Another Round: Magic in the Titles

Hi, my name is Vig, and this is a new series I'm calling Quick Draw, where I talk about small, interesting things I find in film in under 10 minutes. For now, we'll see how well that holds up in the future when I inevitably ramble on too much and, oh wow, I'm doing that right now. Okay, well, I'd shut up, but I think we need some sort of intro to set the scene where, something just...
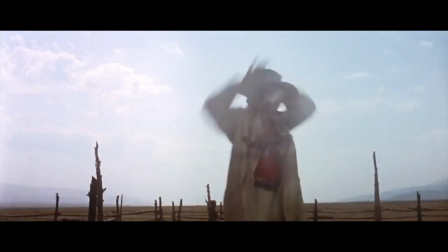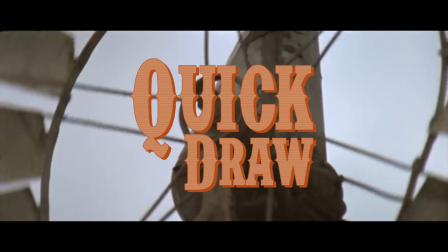Many years ago, during simpler and more foolish times, retired video essayist Tony Zhao of Every Frame a Painting fame released a piece on texting and the internet and film that I would encourage everyone to watch before or after this video. It's a really illuminating dissection of a problem that many filmmakers face in portraying technology in film in a way that creatively serves some sort of narrative purpose, but at the same time doesn't quickly become obsolete once that same technology eventually, inevitably becomes obsolete. Focusing on just the text message part, one of the interesting things he talks about is the various methods that filmmakers use to show this now really ubiquitous part of our lives in film.
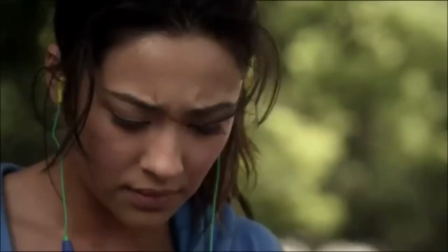Some show inserts, that is close-ups of a character's phone. Others show the messages on screen as floating text next to the character. Tony argues that inserts of phones are boring, which I tend to agree with except for one or two special cases, and that messages on screen as titles next to a character present a new kind of creative option for filmmakers in how they're displayed and the corresponding effect that they produce on the audience.
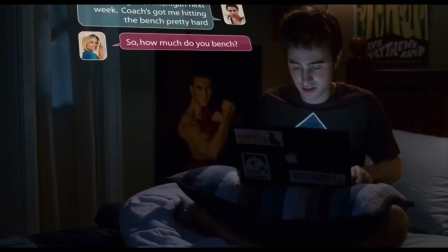He shows a lot of examples of text bubbles next to characters which are colorful and fun but can become outdated as the interface for messaging changes over time,
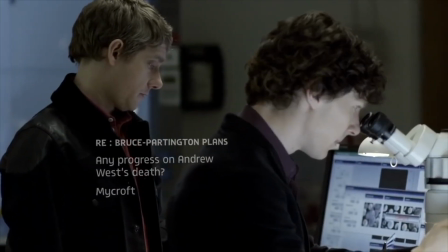and also free form text, which he favors as an elegant solution that delivers information in an immediate and sleek form.
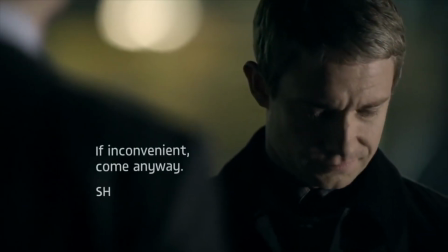And it's hard to argue that he's wrong, this method is pretty damn beautiful to look at. But I guess my main problem with it is that it's still quite distant. This delivery of text is great for fast-paced filmmaking where you need to jump from one moment
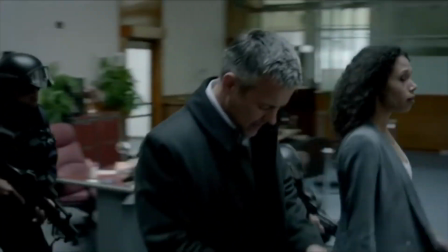to the next or receive one piece of information that a character needs to immediately react to. But in terms of drawing out an emotionally resonant moment, it just doesn't have that punch. Which is what makes Danish film director Thomas Vinterberg's solution in his latest and now Oscar-winning film so great, because it actually does have that punch. Another Round is a wonderful film that Vinterberg describes as a celebration of life, and if you've seen the ending, then you'll find that to be a quite literal interpretation of the story.
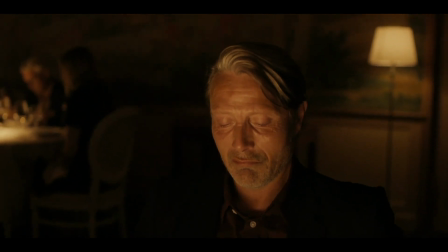But it's told through the bleak lens of four school teachers going through a deeply dull and somber period in their lives.
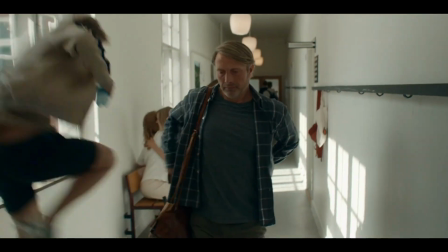These men are in a middle-aged rut with little hope or plans to escape it. Until one day they decide, hey, this one psychiatrist dude said that humans were born to have a certain level of alcohol content in their system, and that everyone should just drink a little bit throughout the day in order to lead a more fulfilling and spontaneous life. So why not give it a whirl and listen to the guy? I mean, it can't be the worst idea, right?
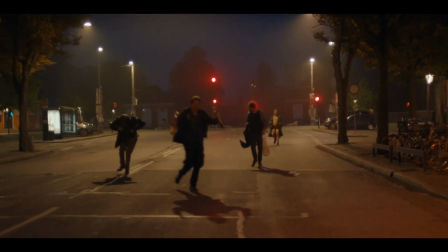How do you open this thing without a wine opener?
Comedic hijinks ensue before, of course, some more serious implications arise. Vinterberg is probably best known for his lean style of filmmaking. He and fellow Danish film director Lars von Trier were the godfathers of the Dogma 95 filmmaking movement,
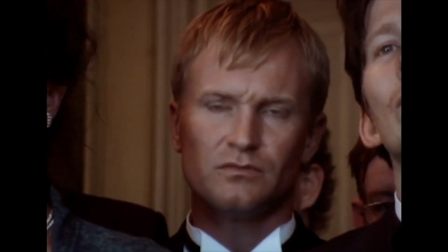which essentially sought to liberate and inspire filmmakers to make movies with a special focus on
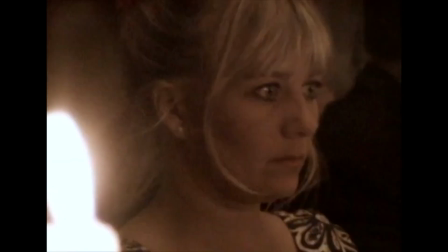pure story and characters without the use of heavily artificial and expensive techniques. While Another Round doesn't necessarily fall under the Dogma school of thought, the influences of that style are still present throughout the film.
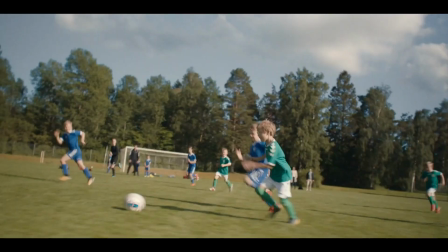Naturalistic lighting, on-location sets, and handheld camera work all lend it to be a very Dogma-esque film.